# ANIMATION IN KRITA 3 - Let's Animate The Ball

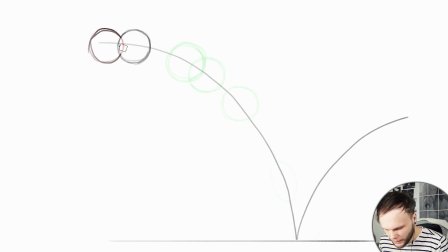12:23 Like, this is how you send a message that the speed is not linear, but getting faster with each frame. You divide by 2, like you find the middle frame, or nearest to the middle frame, and you shift the position a bit earlier than the actual middle distance. And if it's gonna be the opposite, like it's getting slower with time, then each frame will be leaving less and less distance to cover for the second half.
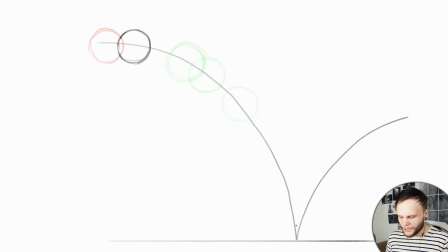12:51 And each half of the next second half of the frames you got left is gonna be like less and less distance for the second half. And it has to be like that everywhere. Even here, when it's like super small distance, we still have to be a little bit closer to the first frame.
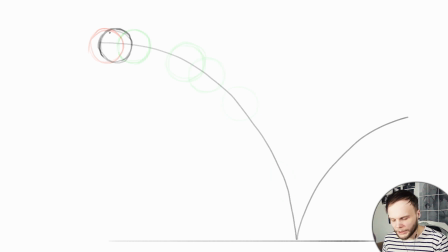13:08 Because this change, if it will be weird, if it will be linear in here, our eye will actually catch that. Eyes are really spotting all the weirdness in the movement.
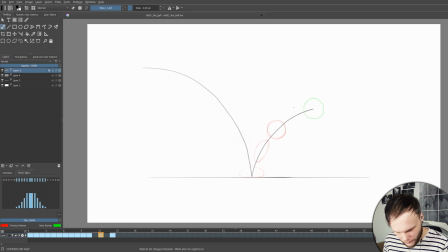13:20 So no place for cheating here. So right now I move it a bit closer to the last position here,
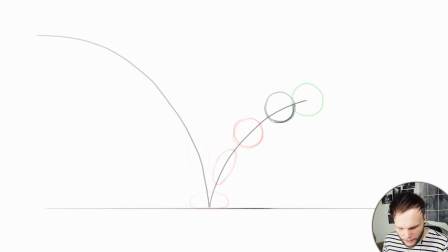13:27 because bouncing up is slowing down with time. It might have been a good idea to create like dots on this trajectory to define just centers, because that's the perfect solid way to define the distance that the ball is covering with each frame.
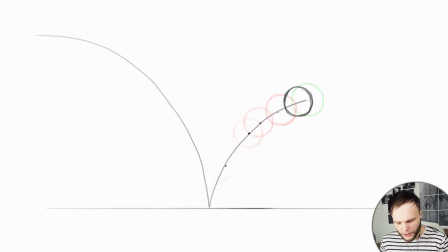13:49 And we would make it like this and then more and more dense, because right now we have something really wrong here. Like this distance is weird. Yeah, I moved it. This one should be closer to the right.
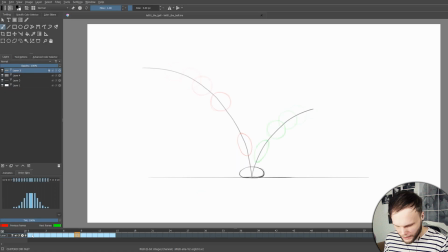14:03 Maybe like this will work. Okay, I think it's all good. Let's hide the layer with the trajectory and play the animation.
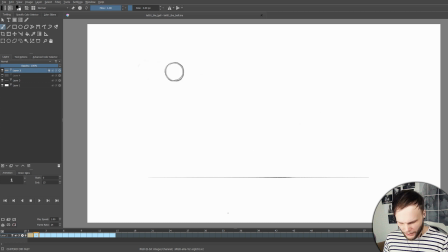14:19 Too fast! Wait, there's literally, we never see this frame.
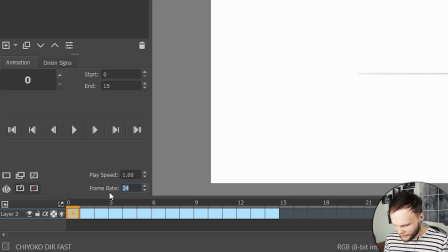14:24 Oh, here it is. It's kinda lagging. Let's make it 12 frames per second, maybe it will work better.
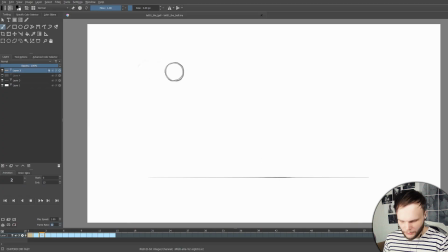Okay, I would remove 1 frame from the beginning and maybe 1 frame from the end, like the very beginning and the end, because it feels like the ball is rolling off of something and then falling on the ground.
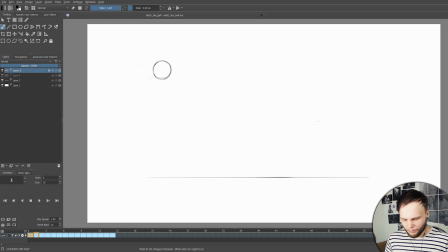14:50 It's like a bit too slow there. But other than that, it kind of feels legit.
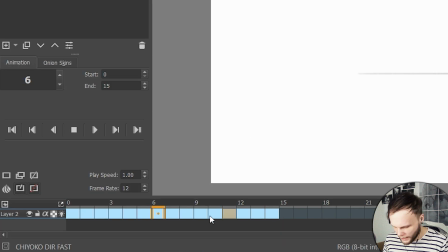14:56 We can keep adding more frames, of course. Can I quickly select everything and just stretch it so they would, like, each frame would turn into 2 identical frames? That would be cool, but it's kind of hard to do, I guess.
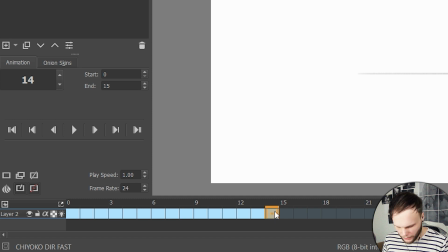15:12 So this is frame 14, it's gonna be 28 if we add 1 extra frame everywhere.
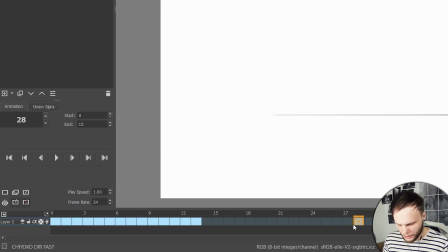15:20 28. 26. And just going every other frame like this.
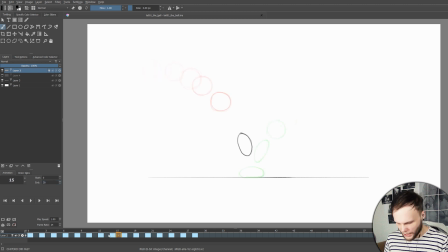15:31 Okay, actually there's a thing in animation, like sometimes you can change the frame rate.
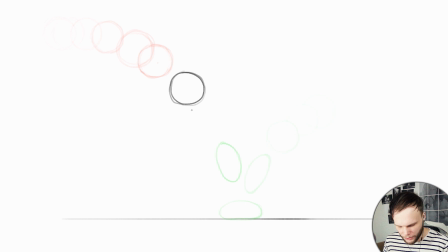15:38 Like whenever the speed is really high and it's important to like show better movement in some areas,
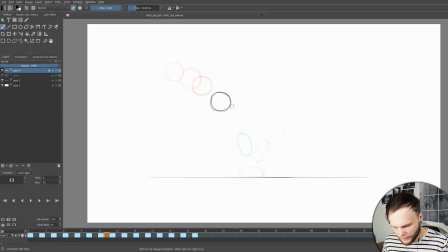15:46 you just do this and you only add extra frames in between where you need to show more movement, where the ball kind of disappears. I think it's a thing, because I see a lot of that in Animate, for instance. When they're just casually standing there and talking and moving, the frame rate can be like 10 or 8 or whatever frames per second. But when there's like a dynamic, awesome movement and something's awesome is going on, it's like almost 24, 25 frames per second.
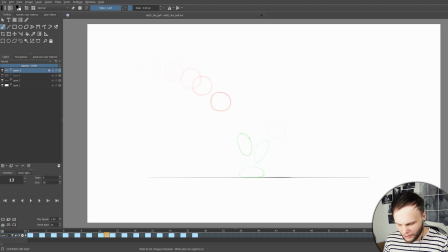16:16 It's like super fast. So they change it a lot. I guess it makes sense. Maybe it doesn't make a lot of sense when it's within just half a second, but who knows, maybe.